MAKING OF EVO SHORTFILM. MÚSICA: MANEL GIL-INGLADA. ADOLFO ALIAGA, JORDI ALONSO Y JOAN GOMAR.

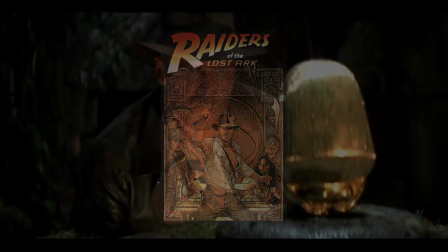Always since we were kids, we have loved stories about adventure and great discoveries.
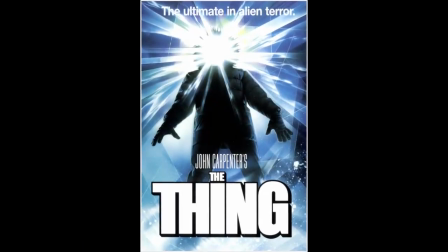The original idea behind Evo was to tell one great and mysterious discovery.
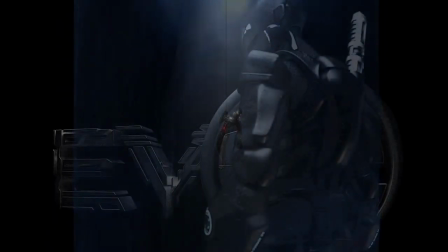We wanted to find a lost legacy.
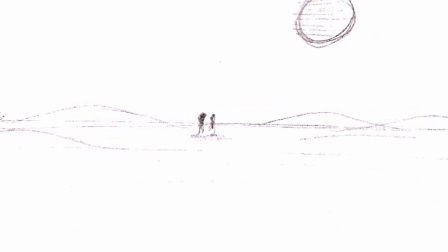At the beginning, the first idea for the story was that the discovery will take place in the dried sand of the desert,
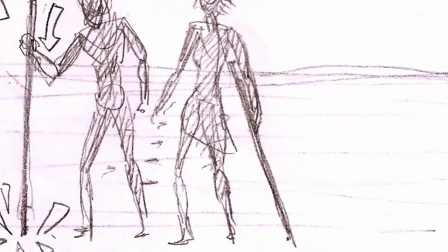by primitive characters in an uncertain period of time.
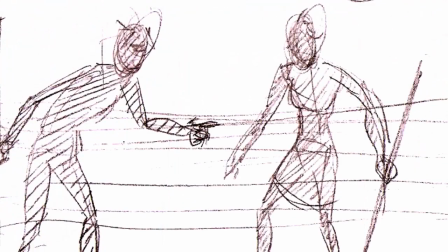This couple will accidentally find a mysterious ark, safely kept during centuries.
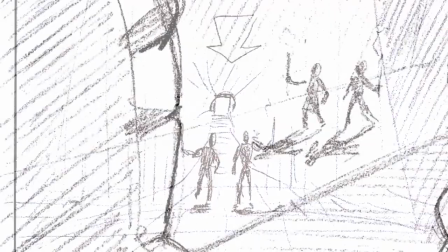Location, time and civilization will seem the nature of evolution. Discovering it will be our journey.
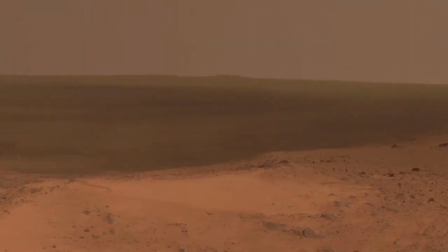After the first story, the idea started to evolve from dry to frozen land.
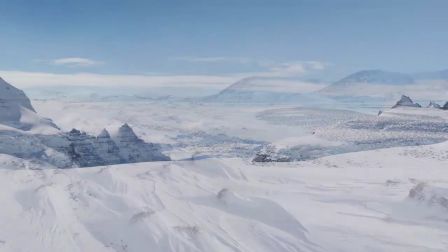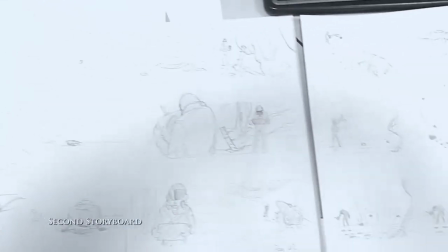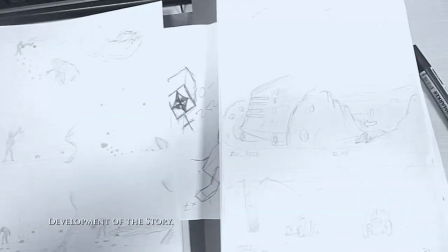From primitive to technologically advanced characters, the style was heading towards something more futuristic.
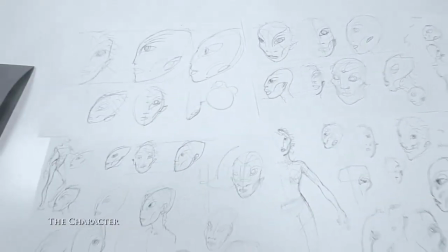Now that the idea was nailed down, it was time to develop in detail all the elements of the film.
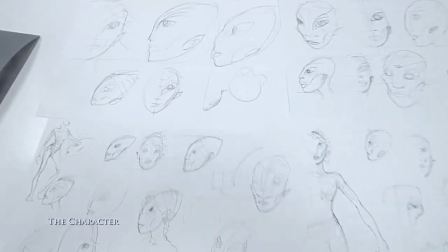We were looking for a character different from mankind. This character will be a kind of explorer.
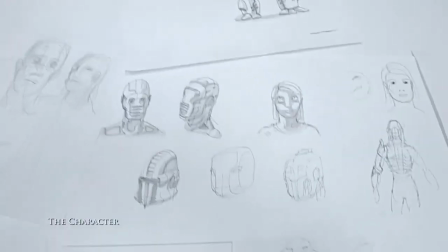In the beginning, he was wearing primitive armor and gadgets.
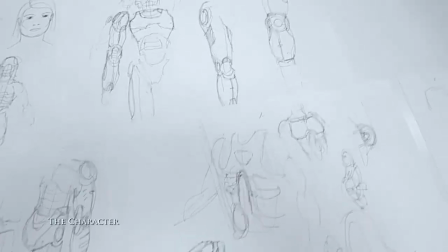Now those armors and gadgets were highly advanced technologically.
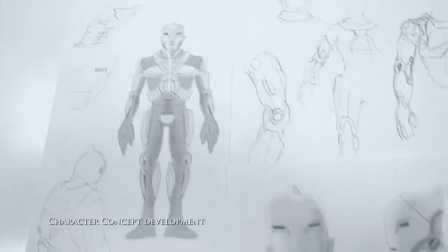To make him more enigmatic, we made him wear a helmet.
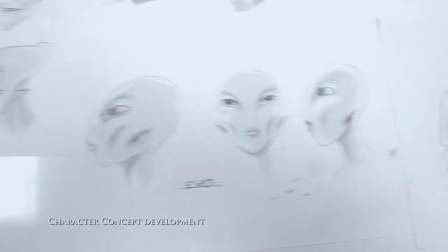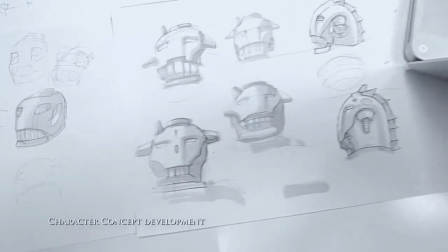The armor will help him in radical low temperatures, but also for any unexpected, difficult situation.
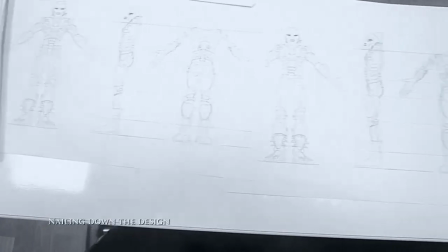GPS, scanners, anchors, guns, explosives and others. We had to figure out how all those gadgets will work. Once all these elements were defined, we proceed to create them in CG.
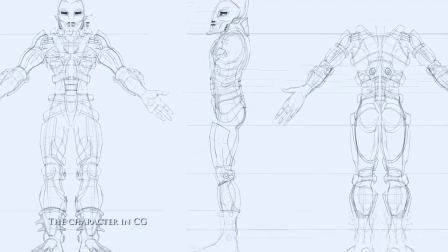Many concepts don't work once they have been made in 3D.
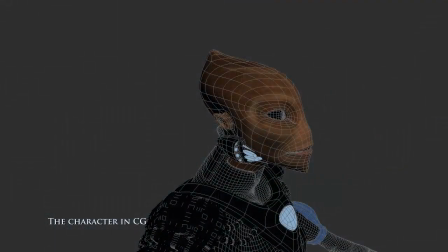Many issues may appear.
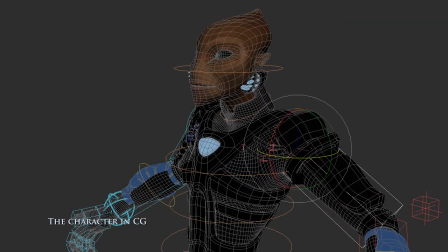We were very aware of that before producing our concepts in 3D.
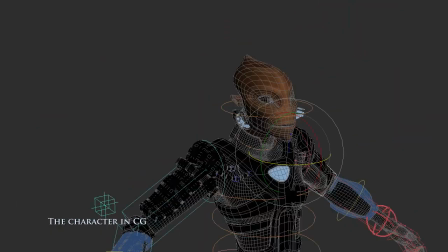Many tests were made to avoid further issues along in the production.
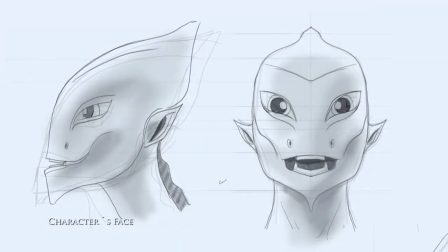The character face is one of the most important elements on a film. Through it, we connect with the audience.
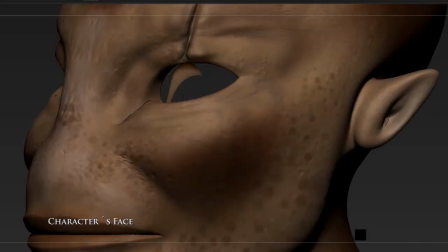For this reason, we had to pay special attention to it. It had to be believable.
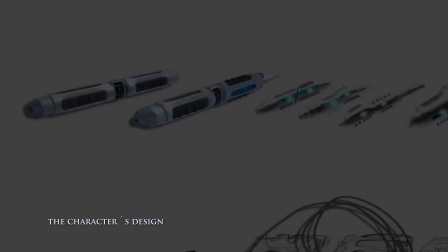More gadgets.
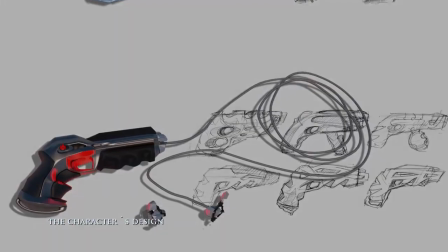As the story progresses, we realized that other gadgets were needed to be created from scratch.
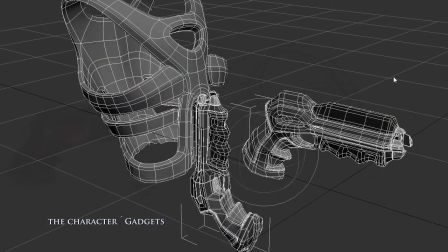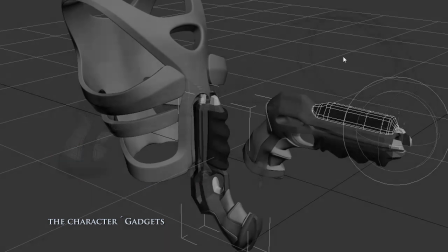And their functionality had to be according to the story.